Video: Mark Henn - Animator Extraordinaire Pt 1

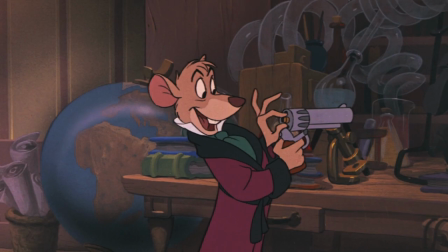12:02 A surgeon, to be exact. Just returned from military duty in Afghanistan. Am I right?
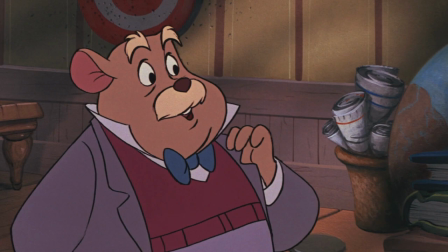12:07 Oh, yes. Major David Q. Dawson.
Such a good movie.
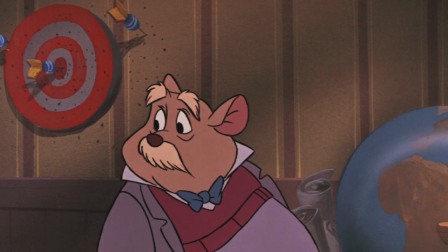12:14 It don't get the respect it deserves, I tell you what, people. This is also the film where Hen refined his skill for turning out feet of animation very quickly.
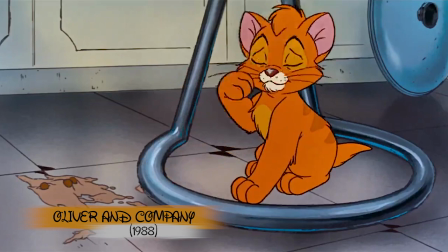12:22 Something that Hen has come to be known for. In Disney's next film, Hen was cast again as the main character, which seems to be a theme with him.
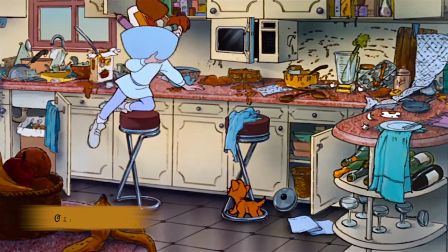12:30 He animated the adorable main character, Oliver, and his eventual owner, spoilers, Jenny.
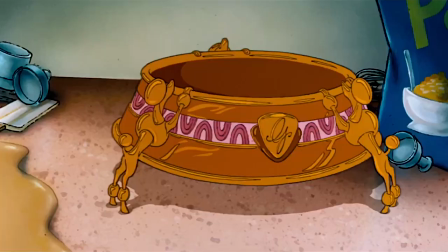12:35 This is a significant film because it marks a gradual change in his style over the years, Grayson writes.
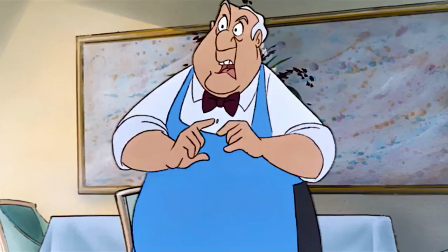12:41 Where instead of having a lot of round, caricatured shapes, a lot like, let's say, Fred Moore's style,
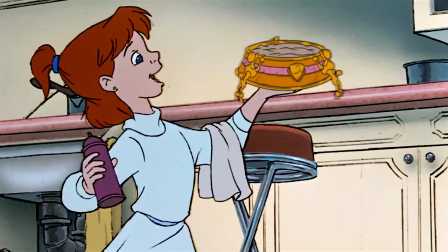12:46 emphasis on lines and distinct, spaced-out poses as in much of his earlier work, his style became more smooth and drawn-out in a way that is very light,
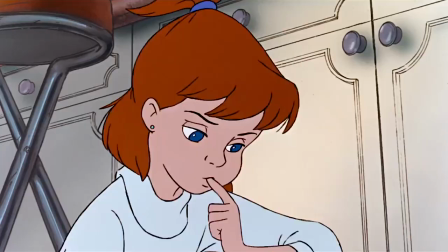12:55 but is very powerful in many ways, like the style of Ollie Johnston. Oliver, in particular, has one of these new components used well that would later become vital to Mark's work,
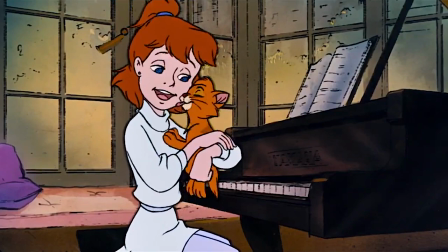13:04 importance on light, sensitive physical contact, and touching between two characters.
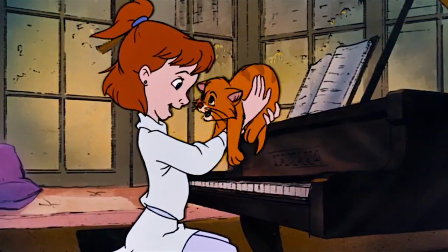13:09 Having two characters touch helps to create a more genuine, sincere scene.
All right, Winston.
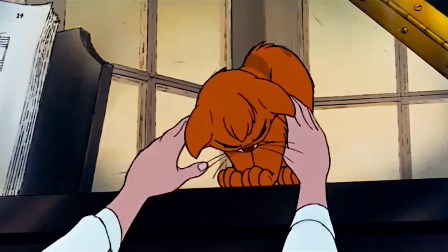13:14 I gotta practice now, kitty.
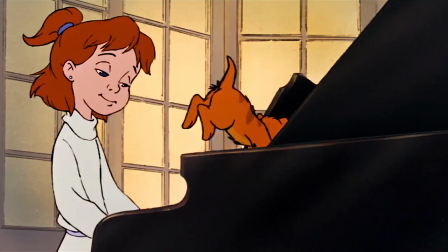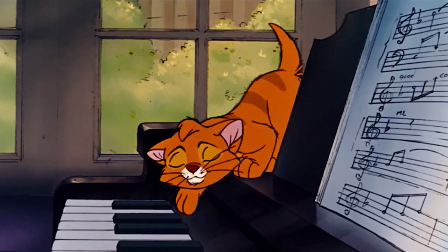13:24 Oh, you wanna practice too!
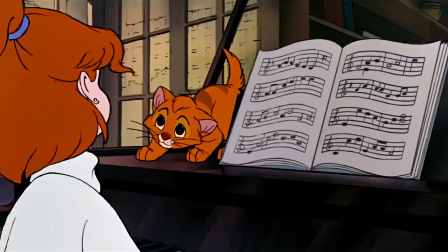13:28 You and me together will be me.
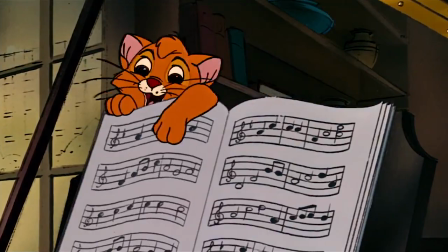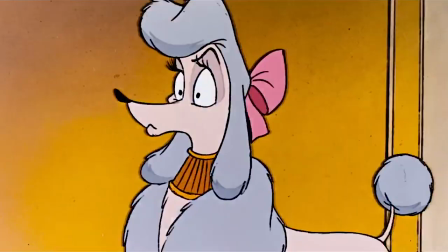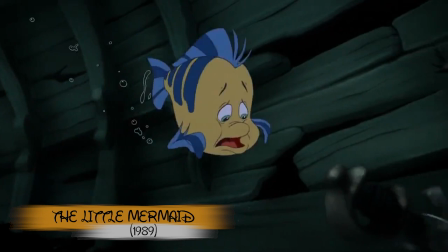13:46 Disney's next film, The Little Mermaid, saw Henn co-supervising Ariel with Glenn Keane.
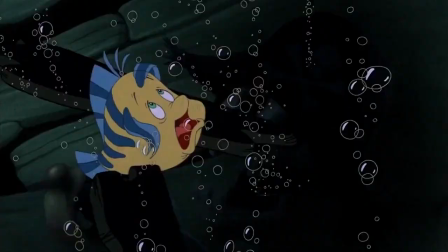13:52 Sound familiar? Well, you can learn more about him here. While Glenn handled most of Ariel's more emotional scenes, Henn handled scenes that saw the mermaid as more of a teenager.
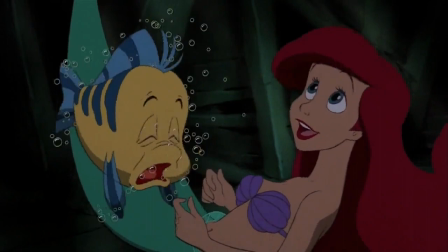14:00 Continuing with Grayson Ponte, who has an amazing blog that you can check out in the description,
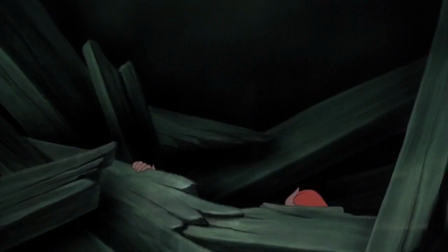14:05 he writes, In terms of characterization, there are some notable differences between his mermaid and Keane's mermaid.
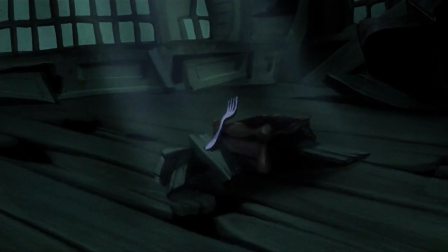14:10 While Glen Keane gave Ariel a burning, dynamic desire to become a human and strong,
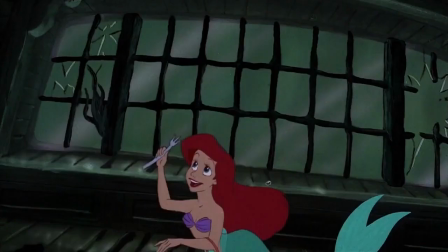14:15 mature emotion of love towards Eric, to Ariel, Mark took a little more of a relaxed approach to the character,
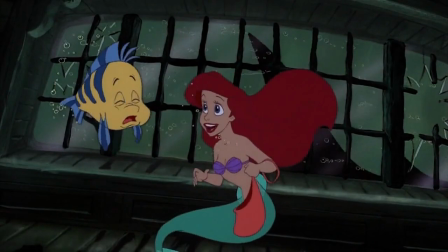14:20 and tried to put the problems and emotions of a teenage girl in her to make her and her story believable.
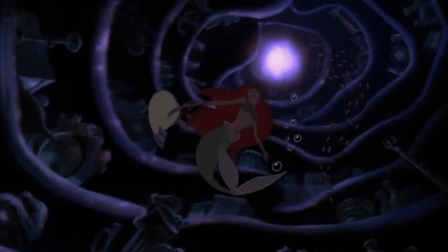14:26 While Keane spent a lot of time dealing with the more powerful, intensely emotional scenes, such as Part of Your World,
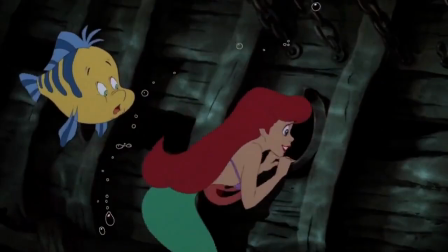14:32 Hen animated a lot of the scenes where Ariel doesn't have a voice, such as the one where she's having dinner with Eric in Grimsby,
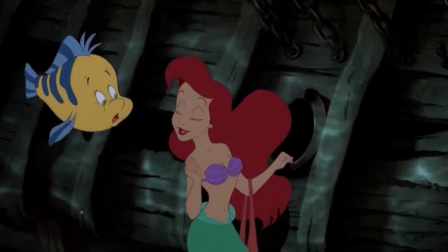14:38 as well as her first scene at the beginning of the film with Flounder, animated by the great Barry Temple,
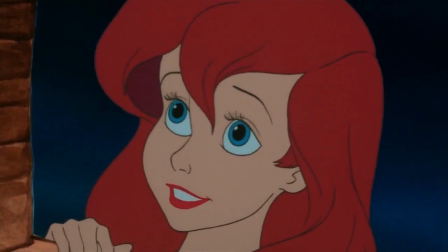14:43 the touching scene where she sees Eric for the first time, the section where she is debating whether or not he loves her,
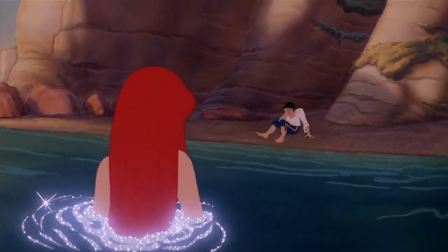14:48 and the final kiss at the end.
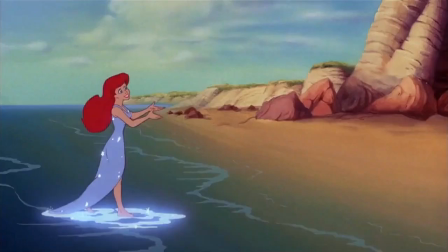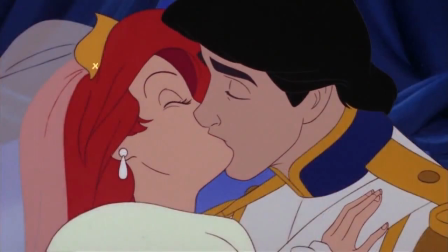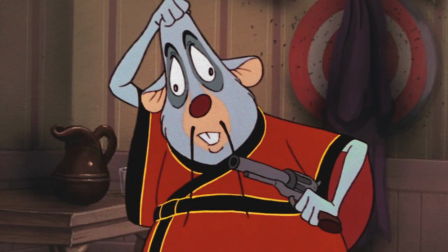15:04 While most animators show strong, compelling emotions through broad action or bold work that communicates the feeling very effectively and strongly,
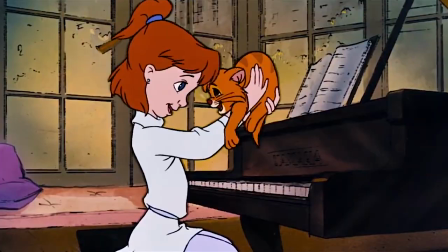15:12 Hen communicates equally powerful emotions, but does so through subtle expressions and gentle touches.
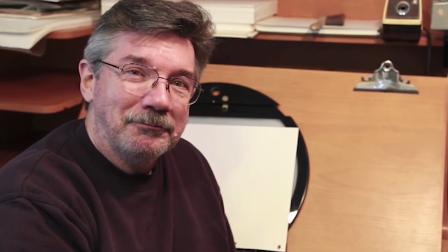15:18 Hen has so many more contributions to the Disney family. He is the longest continuously employed artist at the Disney Studios.
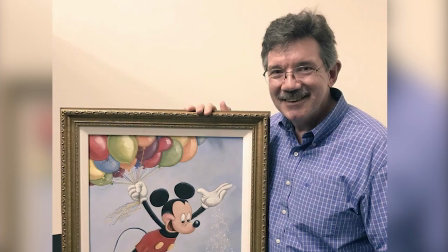15:25 He is still working on Disney films to this day.
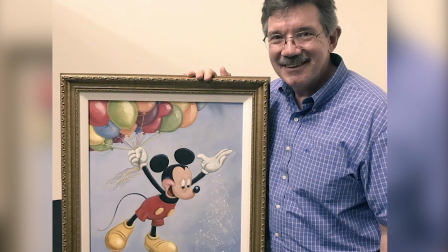15:28 There's still plenty more to talk about, but as a sneak peek to the next episode, which will come relatively soon, here is a very famous scene that he was responsible for.
Get the cat out of here!
Sorry about that. Here it is.
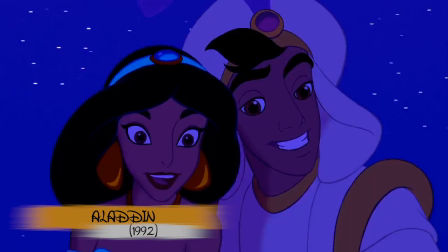15:42 I can show you the world Shining, shivering,
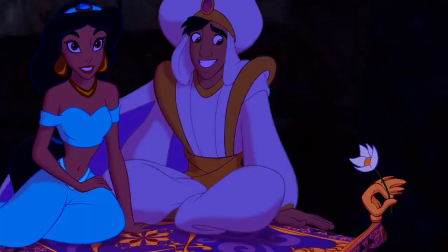15:48 splendid Tell me, princess, now when did you last let your heart decide?